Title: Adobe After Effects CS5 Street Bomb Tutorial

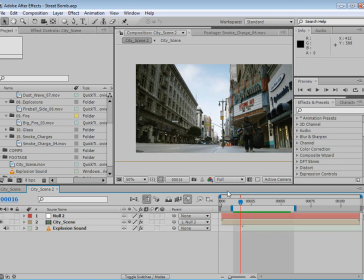0s
Hey, what's up? Andrew Kramer here for VideoCopilot.net, and welcome to another very exciting tutorial.
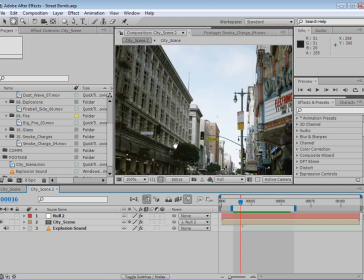6s
Today we're going to be taking a look at creating a cool explosion on this city building.
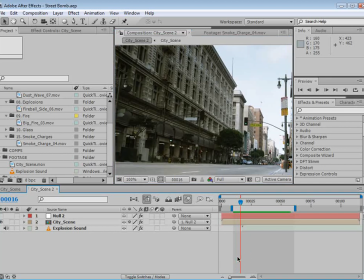11s
So here's what we're going to be creating.
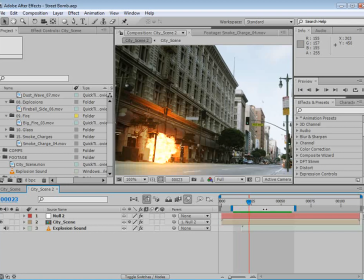18s
So pretty cool. We have this fire coming out. We have this lighting in our scene, glass pieces falling on the ground, and smoke.
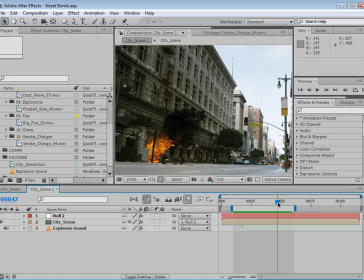27s
So we're going to recreate this using a bunch of elements from Action Essentials 2. So first thing we're going to do is come down, take our city footage, drop it into a new comp,
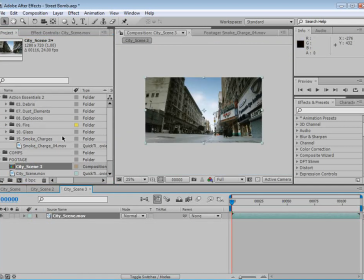39s
and we're going to go and get started. I've imported some select clips from the Action Essentials 2 collection, and I'm going to go down to this fireball side number 6, and we're going to bring that out.
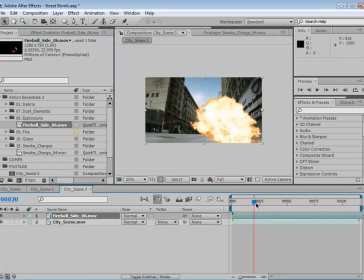52s
And I'm using the 720p version here, and it's just a regular fireball shooting off from one side.
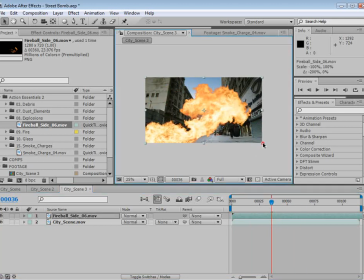58s
We're going to flip it, and then we're going to scale it down and
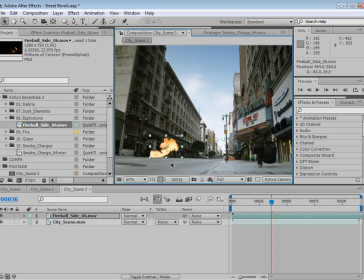65s
fit it right into this area.
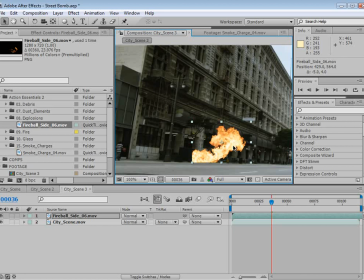69s
Now, one of the main things we're going to be using throughout this tutorial is a matte, an obscure matte.
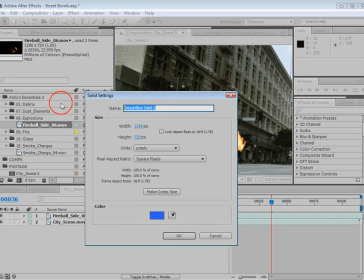75s
So we're going to create a new solid, and we'll call it matte, make comp size, and choose OK.
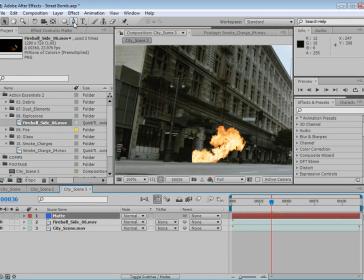82s
We'll go and shut the eye off. We're going to take the pen tool, and we can shut the eye off on that fire too.
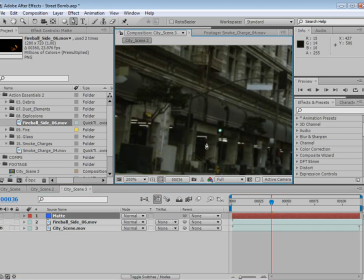88s
Now we want the fire to come out of this area right underneath this parking garage.
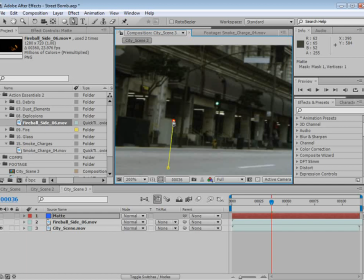93s
So we're going to draw a shape right around this,
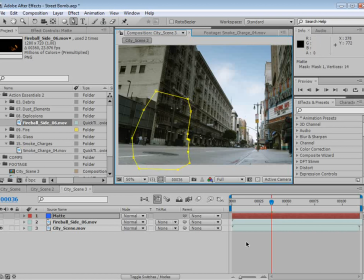99s
high enough so that our fire won't get cut off. And then we can turn our fireball back on.
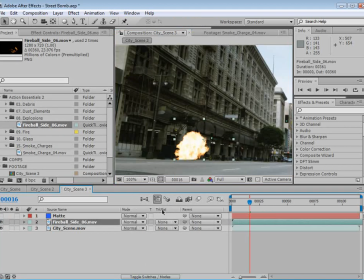108s
And if we toggle our switches, we'll see the track matte, and we'll set it to alpha inverted. So now our fire gets obscured and will look a little bit more like it's coming from underneath this area. So scale it down even more here. Check it out.
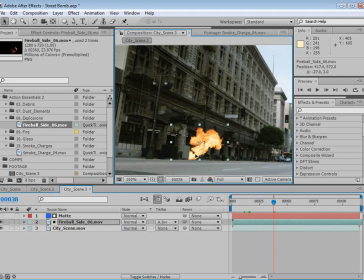So this is the main idea. I've rotated it here and just moved it right into this area.
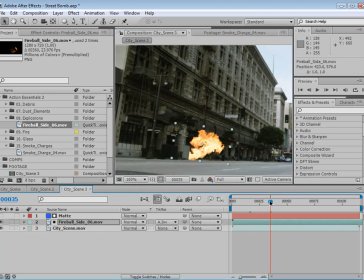142s
Now, an explosion starts out quickly and then sort of slows down. So this is a fireball, and we want to go ahead and add that dynamic.
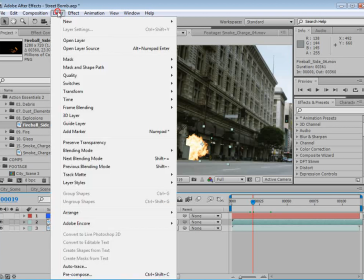151s
So with the layer selected, I'm going to choose Layer, Time, Enable Time Remapping.
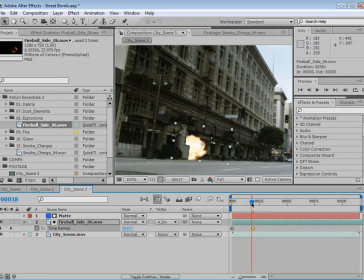157s
And I'm going to set a keyframe right at the point where the fireball kind of is a complete circle or so. And then what I'm going to do is take our first keyframe and just move it over. So then we have all that animation happening in a very short amount of time, and then it slowly burns off.
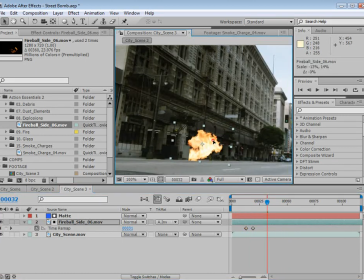175s
Maybe even scale this up just a bit, move it over.
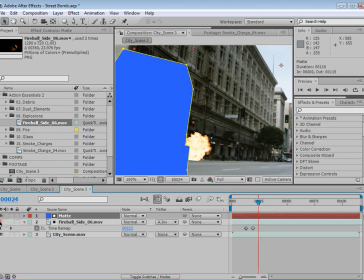181s
Now the other thing I may want to add to our little obscure matte is there appears to be a little bit of a light post.
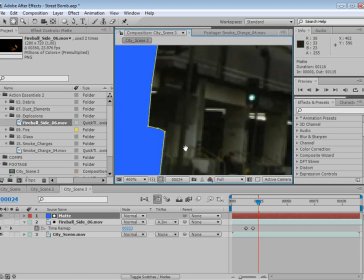189s
So let's just add that in real quick.
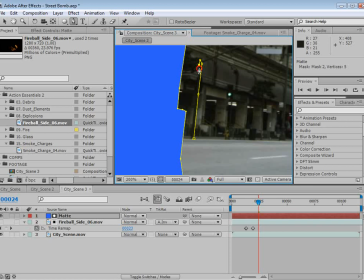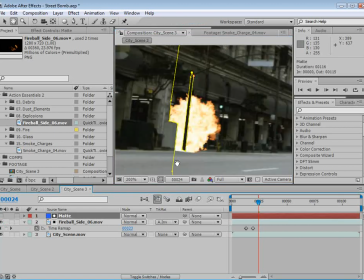199s
Shut that off, turn our fire back on, and move that to the ground even.
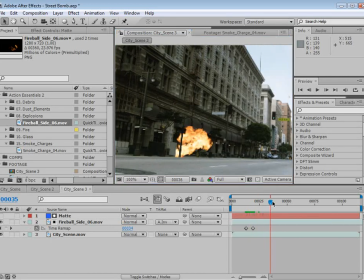207s
So now we just have a little bit of something in front of our fire, which is kind of a cool effect.
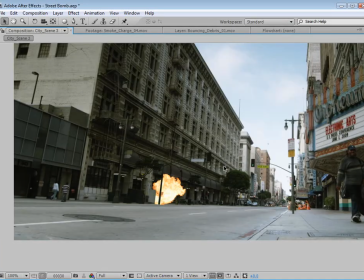212s
Gives us a little bit of depth as to where that fire is actually coming from.
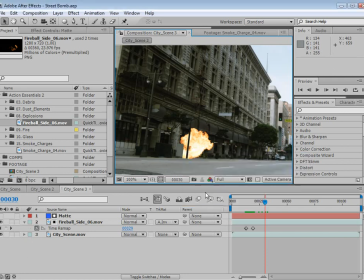217s
Now, this is the first part of many layers that we're going to incorporate. The other layer is going to be some debris that's going to fall onto the street. So we'll go ahead, come up here to the debris.
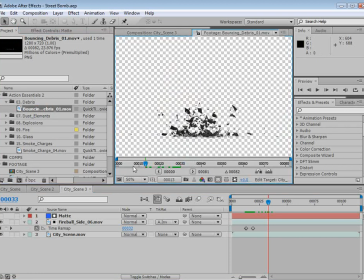229s
We have bouncing debris, double click on that, and it's basically some 3D rendering of some particles bouncing and hitting the ground. Now, 3D rendering was a more practical way to get this effect with transparency and everything.
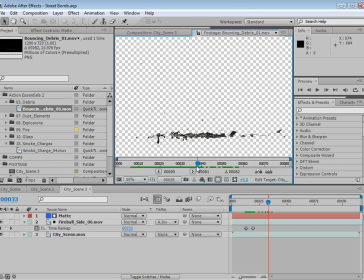243s
It's not necessarily to be meant as an effect on its own. Obviously, it just sort of falls.